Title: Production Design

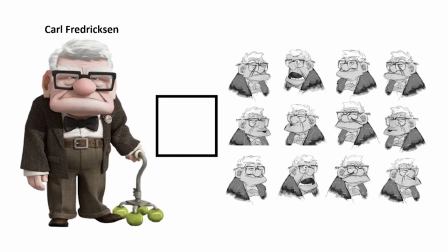[4:11]
Square represents stability and it is dependable, familiar shape symbolizing honesty and solidity. They are not flashy or attention seeker as far as the shape goes.
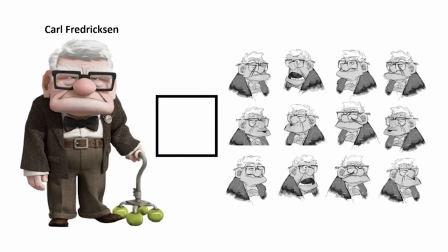[4:26]
However, some would say they are do, but creative designers would transform them to add depth to character.
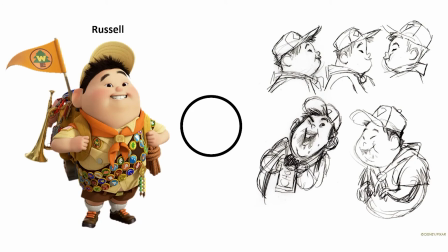[4:37]
Square represents stability and it is dependable, familiar shape symbolizing honesty and solidity. They are not flashy or attention seeker as far as the shape goes.
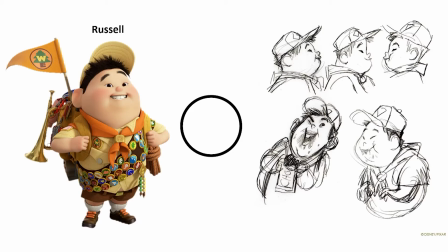[4:51]
However, some would say they are do, but creative designer would transform them to add depth to character.
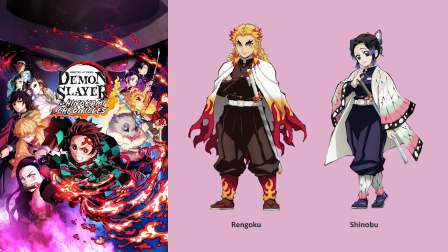[5:02]
What about Japanese style character? On the Japanese side of character design, there isn't much emphasis on the shape as the West. Because they want to each person look like real people, most of character shape
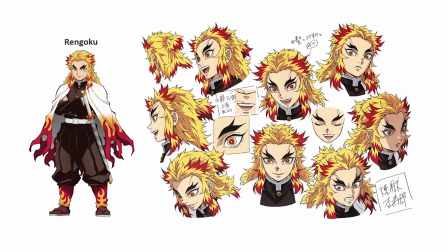[5:21]
characterization as they will focus on the face. Okay, let's see the first Japanese character. He is named Rengoku, and we can see from the character face shape his eye open wide like his eye can be pop out,
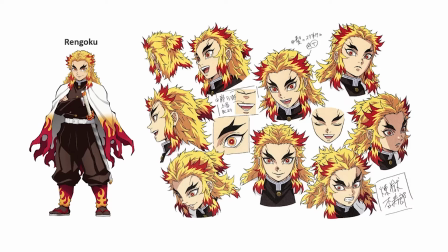[5:38]
and eyebrow that are thick and arched downward with wide smile. It makes us feel that the character is courageous and determined all the time, dare to face problem.
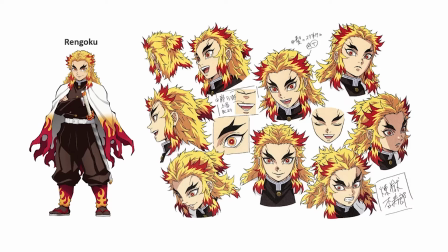[5:54]
In the term of color, his theme is yellow and red, called the Sensation Horse as frame. In addition, yellow also conveys feeling of determination, cheerfulness, and faith. Okay, let's see next character.
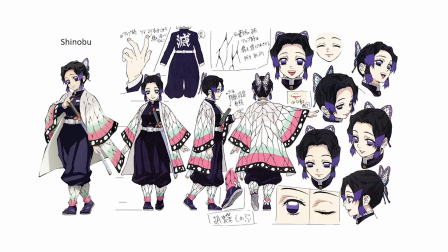[6:14]
She name is Shinobu. In the shape part on her face, we could see her eyes hanging down with her raised eyebrow and side smile. It makes she is look calm and kind, innocuous character.
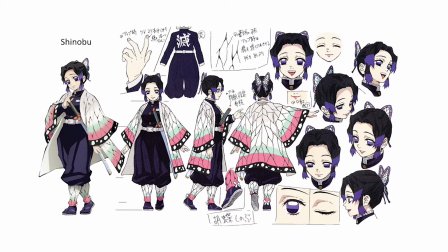[6:34]
In terms of color, this character is a purple theme. It gives off a feeling of mystery and nobility, but is also converted in a sadness and gloom.
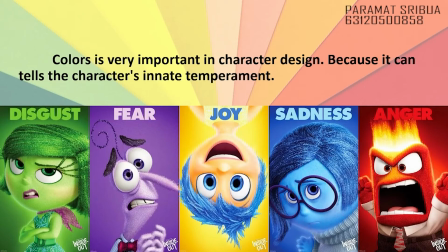[6:49]
Color in character design. Color is very important in character design because it can tell the character innate temperament. Sometimes you don't need to know background story to know what kind of person are there.
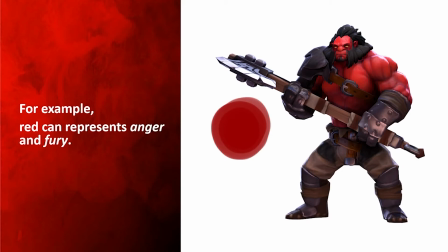[7:09]
I know we shouldn't judge a book by its cover, but for example, red can represent anger and fury. This guy right here, he seems like he about to destroy everything in front of him.
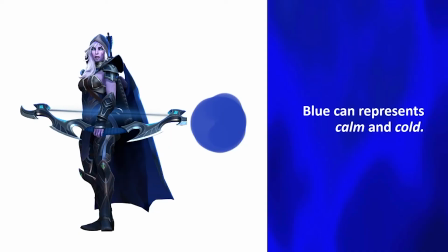[7:28]
Blue can represent calm and cool, just like this character. She seems like she will hide in the silence and put a hole in your heart and you will never realize.
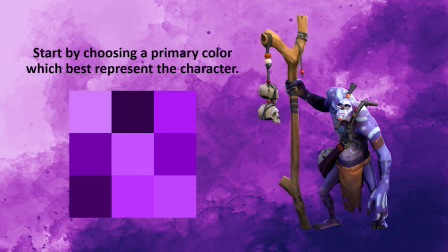[7:45]
Color and saturation. Choosing a color for your character is a bit more complicated than you might think. You didn't choose that character just because you like it. The character you choose should have some relation to the character.
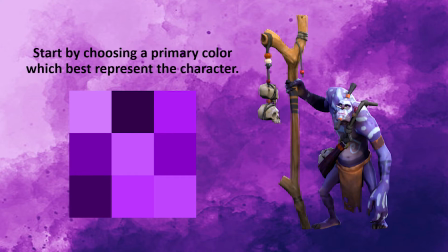[8:05]
So let's to start by choosing a primary color which best represents the character. For example, this character is called Witch Doctor.